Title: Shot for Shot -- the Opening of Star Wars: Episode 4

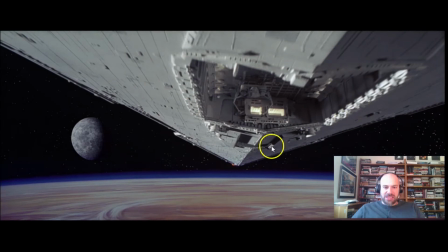(12:26)
It's this machine-like vastness above us. That's going to be key. The Empire is associated with machines, sort of this stale style of the grays and the whites and the blacks that you'll see in just a little bit. But that crushing happens here vertically, right? As we are being crushed.
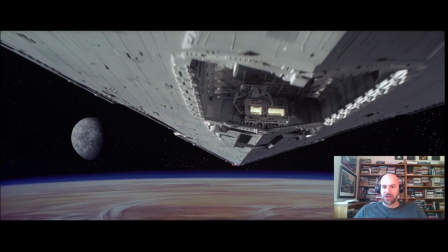(12:43)
Later on, the characters in the trash compactor on the Death Star will be crushed or nearly crushed like this. Remember when Luke and Princess Leia and Han Solo have to fight off that trash compactor somehow. The Empire is a machine that crushes, and as you'll see in a little bit, that swallows up our ragtag group of heroes, okay?
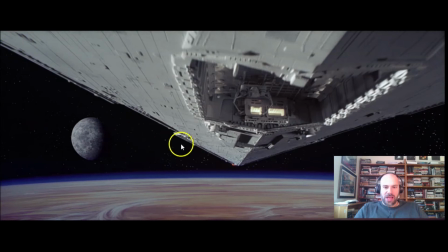(13:01)
So this is so great, and I love how even this feels balanced. Look at that right there as this is taking up this part of the screen. There's a nice cut here.
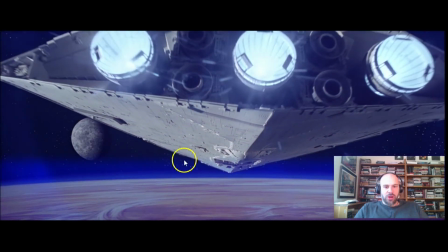(13:14)
It feels like the ship should go all the way into the background, but it doesn't.
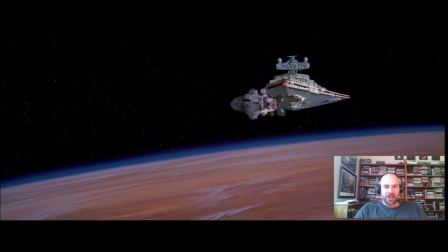(13:19)
It cuts right before it, so there. We get the other side of it and increases the tension.
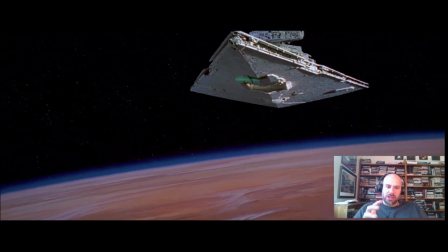(13:24)
Then we're going to cut to the little ship. Close shot, we're going to know who to root for, which is the little ship.
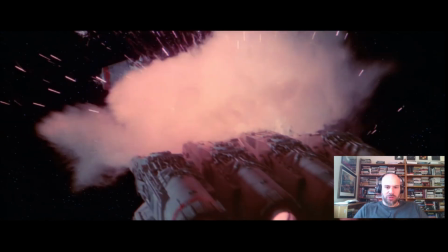(13:30)
And, boom, there's a laser blast. And we're going to go inside the ship.
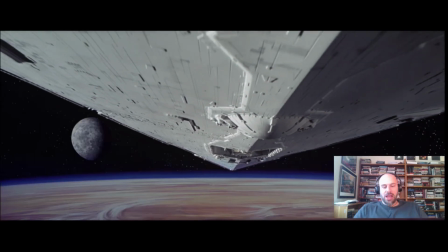(13:35)
Let's look at that one more time with great effect. It's so well done. By the way, the ship here, it's elongated. It looks massive. And there's a good trick happening here. In the 1970s and before, all spaceships in movies look cheesy, or nearly all of them.
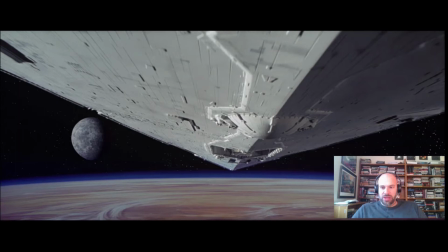(13:53)
They look like models or toys. And that's the problem here. George Lucas didn't have the budget to do what he has been doing, or what he did in the 1990s. Didn't have computer animation or anything like that. Always the problem is, well, for some viewers, they just look like models or toys floating in space.
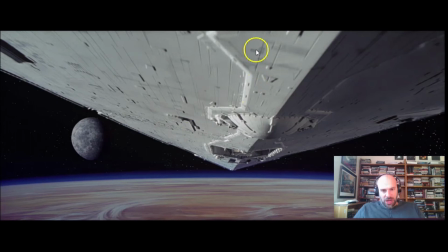(14:11)
But the trick is to set the camera up in such a way to make this ship look absolutely massive, to get our brain to think this is a real, vast, massive spaceship crushing us.
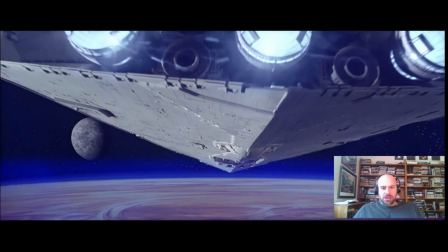(14:23)
And then later, when we see them in sort of profile, or there,
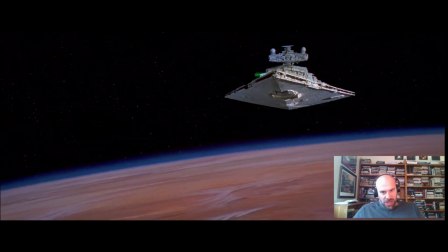(14:29)
we're less likely to think of them as toys or models, even though, of course, if you really looked at it, that's what they are.
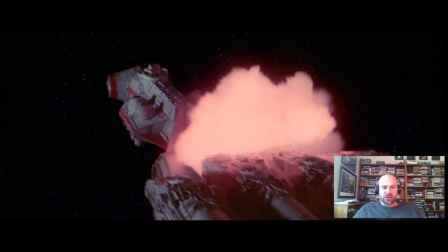(14:36)
Alright, so here's the lasers are flying across the screen. We hear the great sound effects from Ben Burt, one of the geniuses who really helped George Lucas make this movie and the whole franchise into something potent and global.
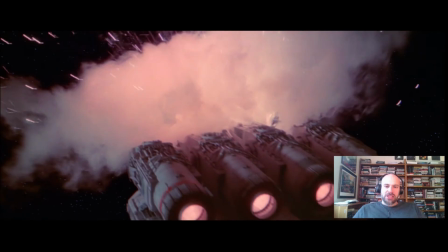(14:49)
But watch this. We have the blast of the ship, and then we go inside it, watch the camera.
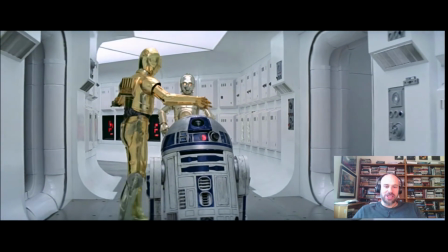(14:54)
A little bit of shaking there to make us feel like we're part of this. Here's our two characters, C3PO and R2D2. Now,
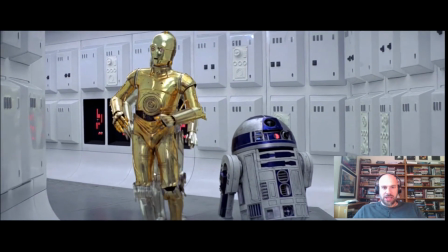(15:01)
Bunch of guys fly by, cut back to C3PO and R2D2, and then...
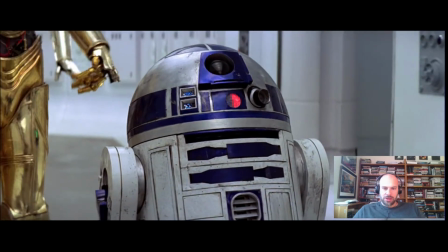(15:06) Did you hear that? They shut down the main reactor. Will be destroyed for sure.
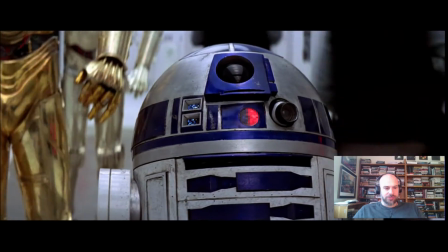(15:11)
This is our one bit of dialogue. That was all...
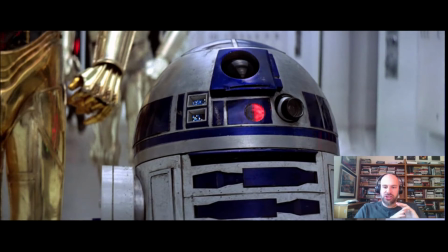(15:16)
In the first 3 minutes of the movie, those are all the lines you hear. So the movie is just showing you the world, setting you up in this world with hardly any dialogue.
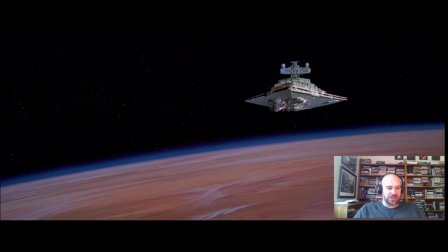(15:24)
Just one character saying some lines in English. I guess R2D2 talks, but beep, see, we don't know what he says.
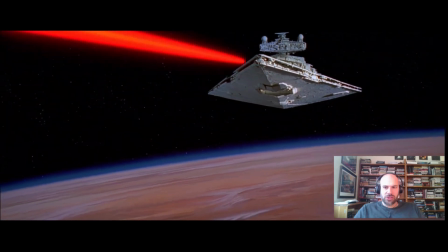(15:30)
Just one more time. I'll turn the sound down a little bit so we can look at what's happening visually.
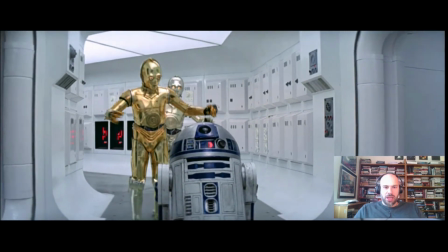(15:37)
And here we have the shaking. We have our comedic duo. George Lucas has talked about the influence of Kurosawa's Hidden Fortress with the two bumbling doofuses who stumble through a world where they...
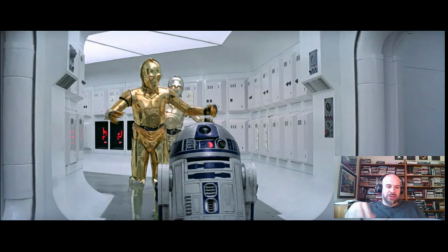(15:49)
Beginning of Hidden Fortress, there's a war going on, and they just bumble through the war. Then they stumble into Han Solo-like character and the princess, and they got to go to a fortress. So these two characters, we're going to end up following them. I want you to notice, though, these 3 shots here, 3 or 4 shots, we're supposed to identify with the robots and not with the humans.
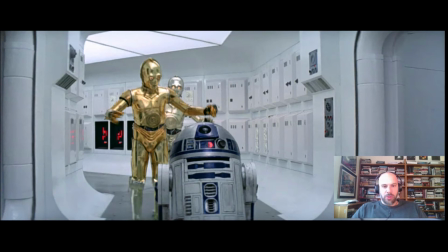(16:08)
Okay, so you'll see that right here. We see their faces. We see them in profile.
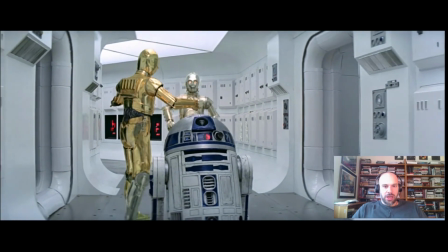(16:13)
We see them in sort of medium close shot. We're worried about them because they're just shaking.
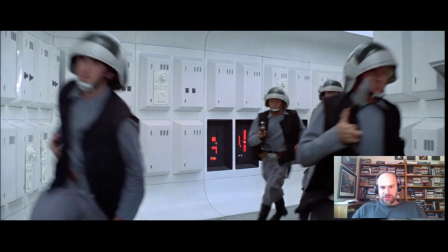(16:18)
And then these guys fly by. We can't see their faces. We don't focus on them. These are humans. And then we go back to the robots.
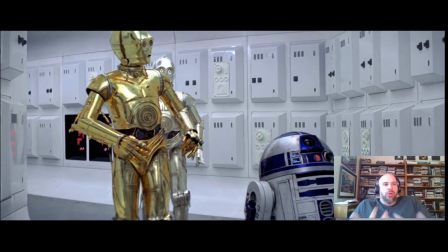(16:23)
So who are we supposed to side with? Well, these guys, that already we're empathizing with them. We're becoming...
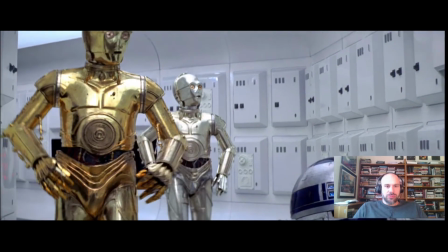(16:29)
We're part of their world. And then...
Did you hear that?
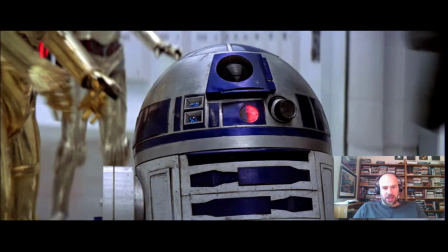(16:38) This is madness.
Oh, there's some great lines there that signal a lot of great things happening there.
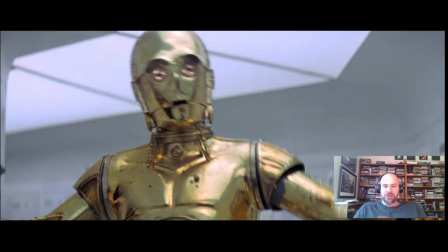(16:44)
Okay, first of all, not to overanalyze this, but I mean, every detail is so crucial. You get it just right to make it memorable and so influential. That's why we're looking at this. He says, what's the first line of any Star Wars movie ever?
Did you hear that?
Why does that matter?
Did you hear that?
Sound effects and music have already been a character in this movie.
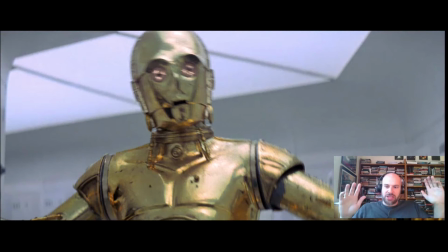(17:03)
With the opening horn blast, orchestral blast of John Williams' score, to the sound effects of the ship, the laser blasts, which are great, the Ben Burt sound effects, so memorable. The words, did you hear that? Maybe they didn't have much significance at this point, but they take on a ton of significance now, because what is Star Wars known for?
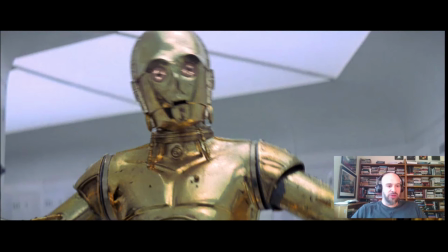(17:23)
One of the things is its sound. It's an amazing movie, amazing series as far as its sound. Sound, as I've been saying, is a character in these movies. It's a great opening line, as it turns out. Whether it was in 1977 or not, I can't be for sure.
Did you hear that?
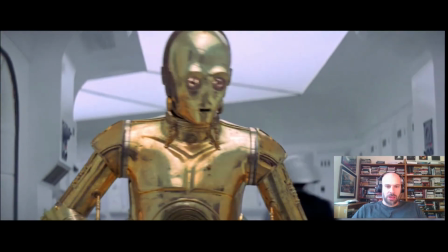(17:41) They shut down the main reactor. Will be destroyed for sure. This is madness.
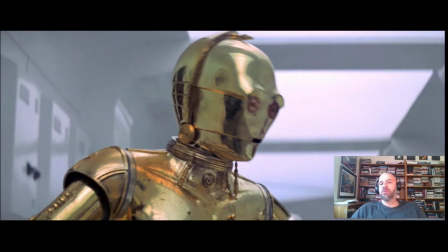(17:45)
This is madness is a quote from The Bridge on the River Kwai, the very end of The Bridge on the River Kwai, where the British doctor says, madness, it's madness. It's a World War II movie. Now, Star Wars is a World War II movie as well. We have a horrible, evil empire oppressing ragtag groups of individuals or planets.
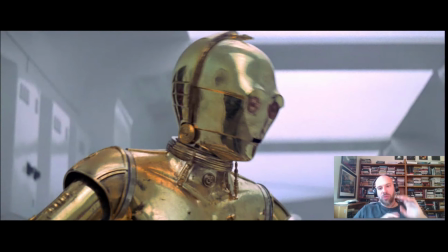(18:04)
And the idea that this is wartime, as well as the dogfighting spaceships at the end, which are modeled on the World War II shots of planes fighting in Europe, in the European theater, also Pacific theater in World War II.
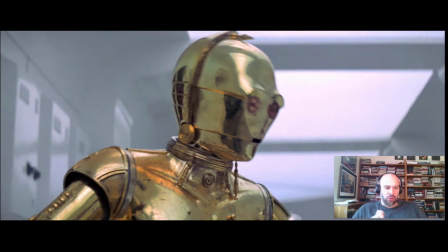(18:18)
So this is deliberately a World War II movie, and that quote from The Bridge on the River Kwai is there, and it's really potent.
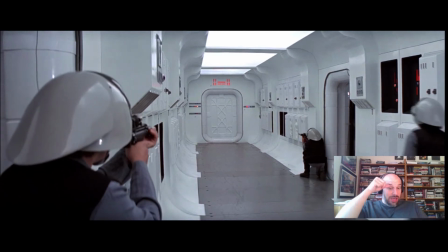(18:28)
So these guys were tracking backwards, and there's a lot of foreground, background stuff happening here.
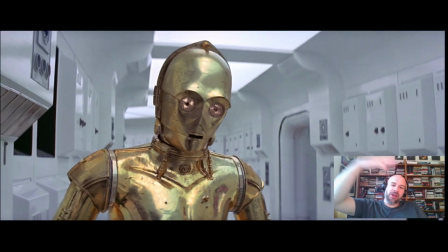(18:36)
They're in the foreground, we're tracking with them as they remain in the foreground. The background's going to be important, because what's in the background is that door.
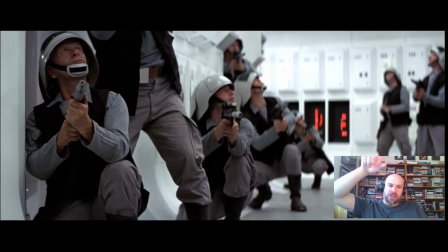(18:45)
Alright, they'll look up here. What's above them? Well, the exterior, the ship is swallowing them.
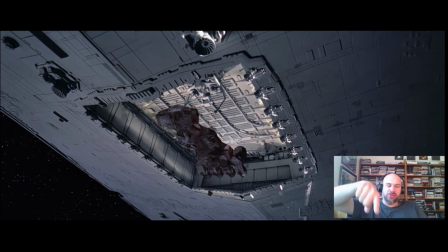(18:55)
That's what's above them, and boy, I like that wonderful shadow that flies over it, or goes over. It's great. Everything here, by the way, is setting you up for Darth Vader, who's going to enter in about 30 seconds.
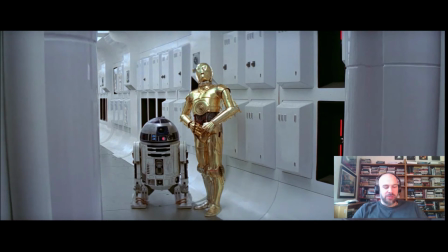(19:06)
And I love this cut right here. Sometimes George Lucas, I think, oh, he's just an okay director. I don't agree with his compositions, or I don't think sometimes they're very interesting. This one's a good one, though,
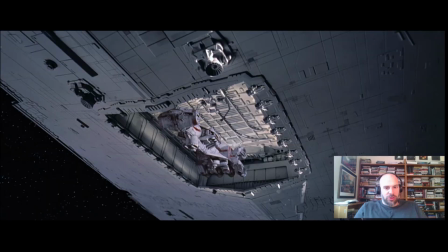(19:16)
because the previous shot showed the small ship on which our humans and robots exist being swallowed up by the massive machine of the Empire.
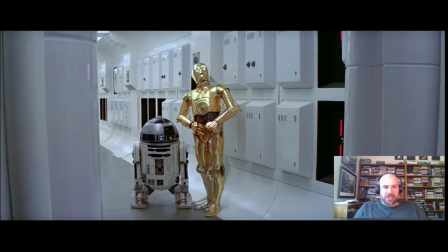(19:25)
And then the composition has our characters contained within this wall or window or doorway or whatever. They're sort of contained within this box right here. We've seen them in closer shots, but now we see them in the distance, and we see how enclosed they feel.
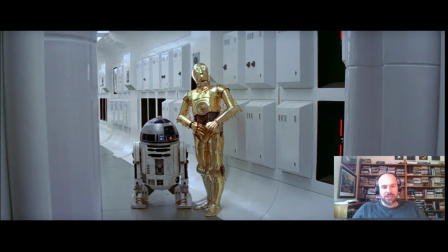(19:41)
Now, the trick here is that we're empathizing with these robots. They are the most human-like characters so far, right? Other than, well, no, that they are. They've talked, they've shown emotion, and now we've seen them feel through this composition scared. of what's going to happen to them.
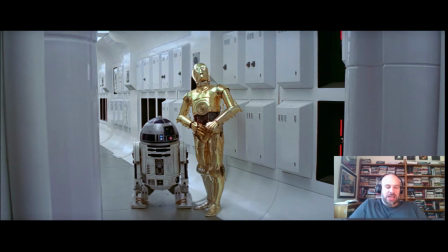(19:59)
By the way, these two, they're sort of the classic comedic duo. They're very different, and yet they're always a pair. Laurel and Hardy, Penn and Teller. Any comedic duo, Don Quixote and Sancho Panza, okay? One looks like a human, one does not. One is gold, one's blue, silver, and white.
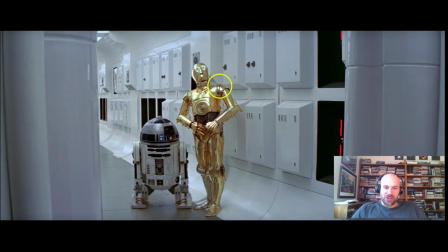(20:18)
One is short, one is stocky, one is tall and thin. I mean, and one talks, one beeps. It just goes on to the differences between them, yet they're always a pair. Think about all the comedic pairs, Abbott and Costello, and they are reflecting those.
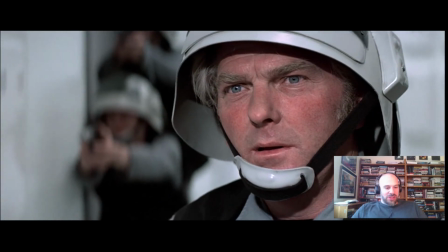(20:34)
Alright, we have guys who are going to be killed. This guy looks determined, but he's going to die pretty soon. Wonderful sound effects here.
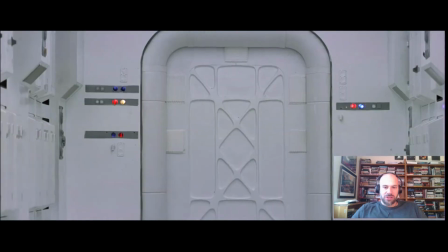(20:40)
There's door, guys, door, guys, door,